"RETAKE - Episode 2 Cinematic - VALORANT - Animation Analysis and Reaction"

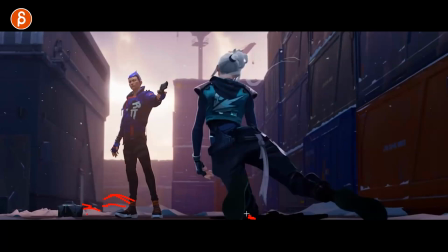She's not landing on some soft snow or sand or falling into water.
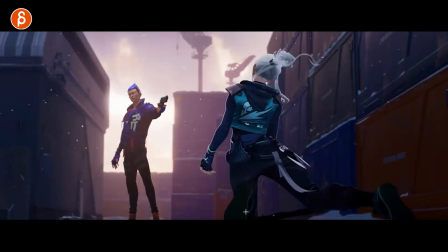This is hard on hard surface. So as this will have to stop, there's no real ease in. Bam. You're going to have a one frame direction change in the root. You can see if you track this, then it's okay. That's okay to have that one frame direction change because, again, this stops. Nothing's going to buckle with your thigh here.
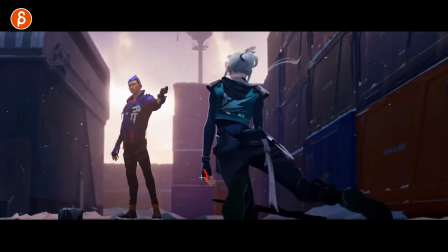Boom. And then you're going to have the impact in this suddenly snapping down a bit faster, right?
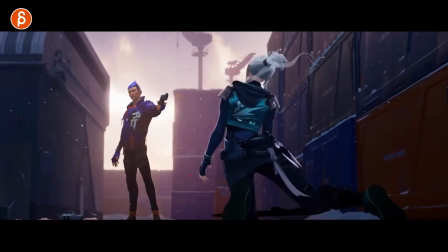Having a bigger impact. Watch this in real time here. Hold on.
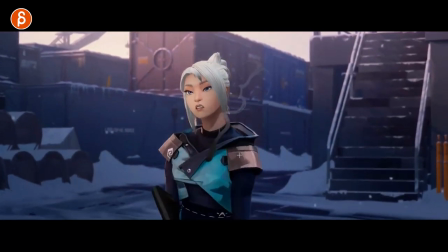Rewinding too far here. And ready, ready? Oh, yeah.
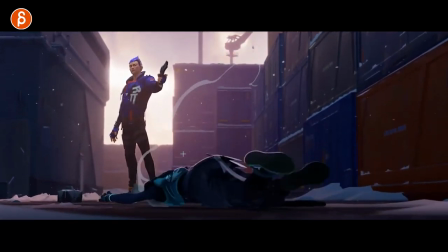You can feel all of that, that harsh impact. and then bit softer because she's landing this it's a bit more softer with
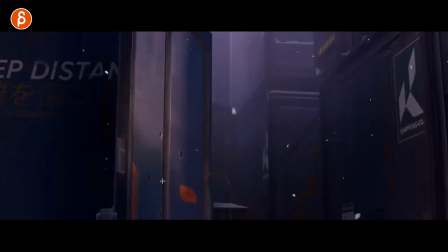the belly the chest and the head all that you still got some hard moments pushing the boots but it totally works
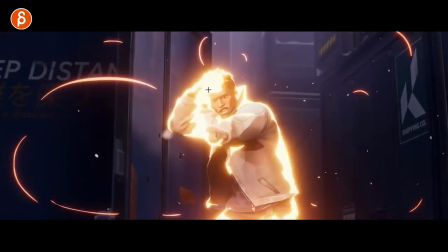great that he appears in that pose the way he like wait again
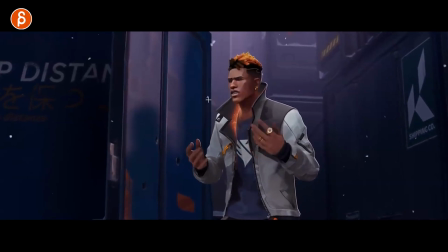enough time don't rush through this right wait what and then reaction it's
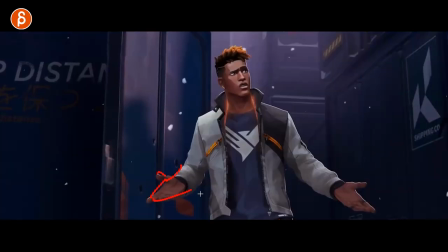a little bit again I know the silhouette top of the nice triangular hand pose very calm keeps it very clean
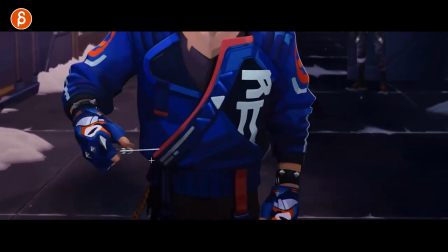I feel bad for anybody I don't make this anytime you see finger detail stuff animated like oh it's taking so long and
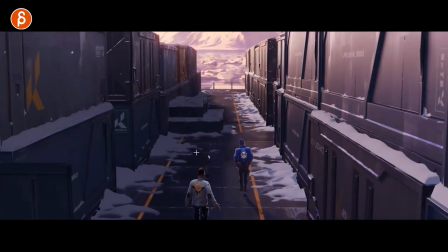that's it even that here right it's not Not just the cycle, but he listens. Shrug off to the side. Even at the end, as we pull out, right?
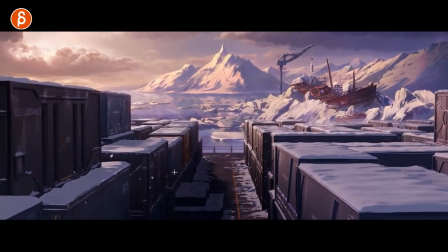We're going to pull out the camera because we're telling people this is it. We're done. Still some detail. Really nice background painting there.
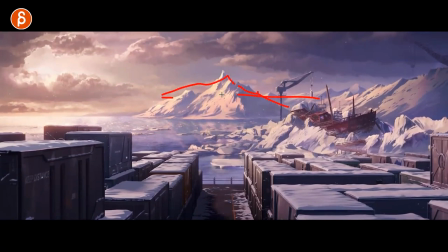Unless this is all geometry and flat. I don't think so. I hope not. I don't know. I have no idea.
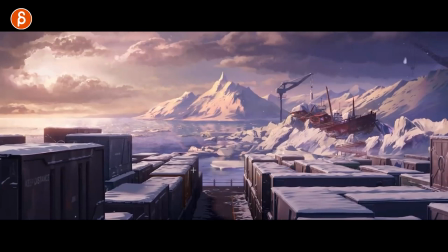I'm just guessing. This is probably a painting. This is the map texture on 3D.
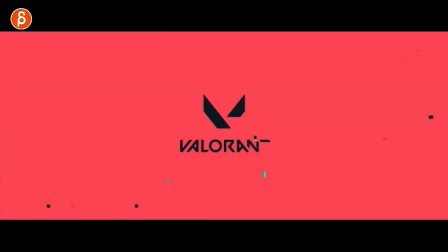And then that is that. Again, listen to this. with the link in the description.
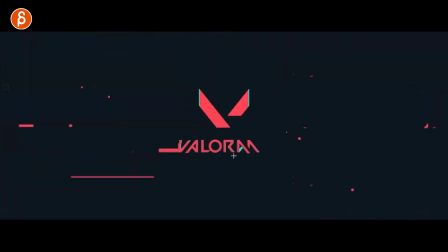You can all kind of sound to you. As this forms, it's very cool. Sound design, super cool.
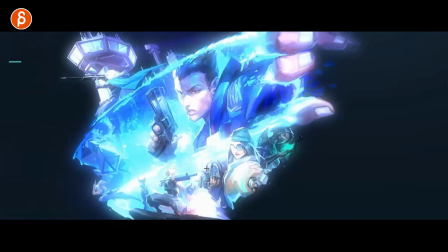Music is great. Into this.
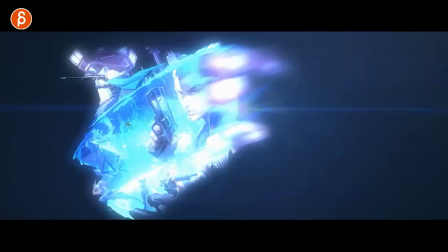Kind of reestablishing, establishing, kind of redoing that theme of breaks into the other realm.
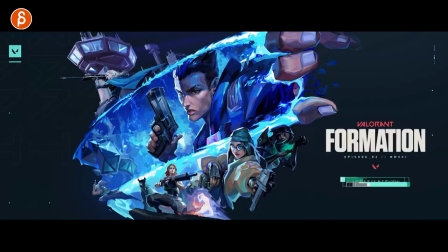There you go. It's very, very, very cool. I love this. I hope this was somewhat informative. I hope so. And that is that for me. And if you like what I do, feel free to subscribe and like.
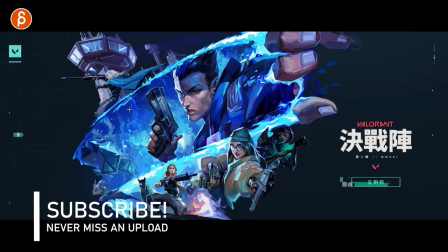You know, this is YouTube. You got to have that pitch at the end.
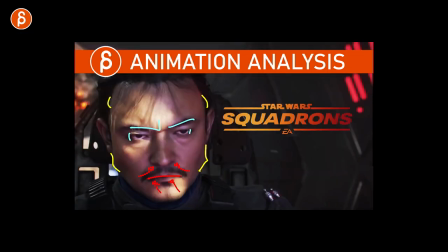I do all kinds of things like these are different animation analysis clips and acting analysis and lectures and product reviews.
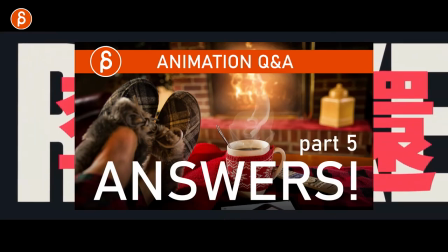This is the pitch at the end. I do all kinds of stuff. So if you like this and you want to see more, feel free to subscribe.
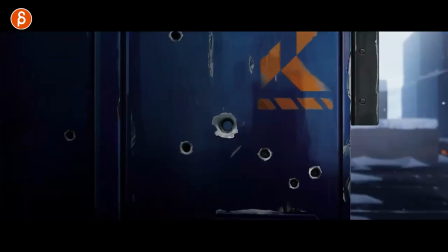I upload a lot so you don't miss anything other than that. This has been a longer one. These clips are usually running really, really long.
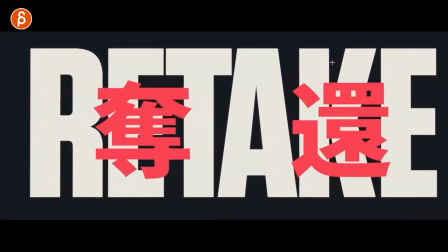So thank you for watching and I will see you in my next upload.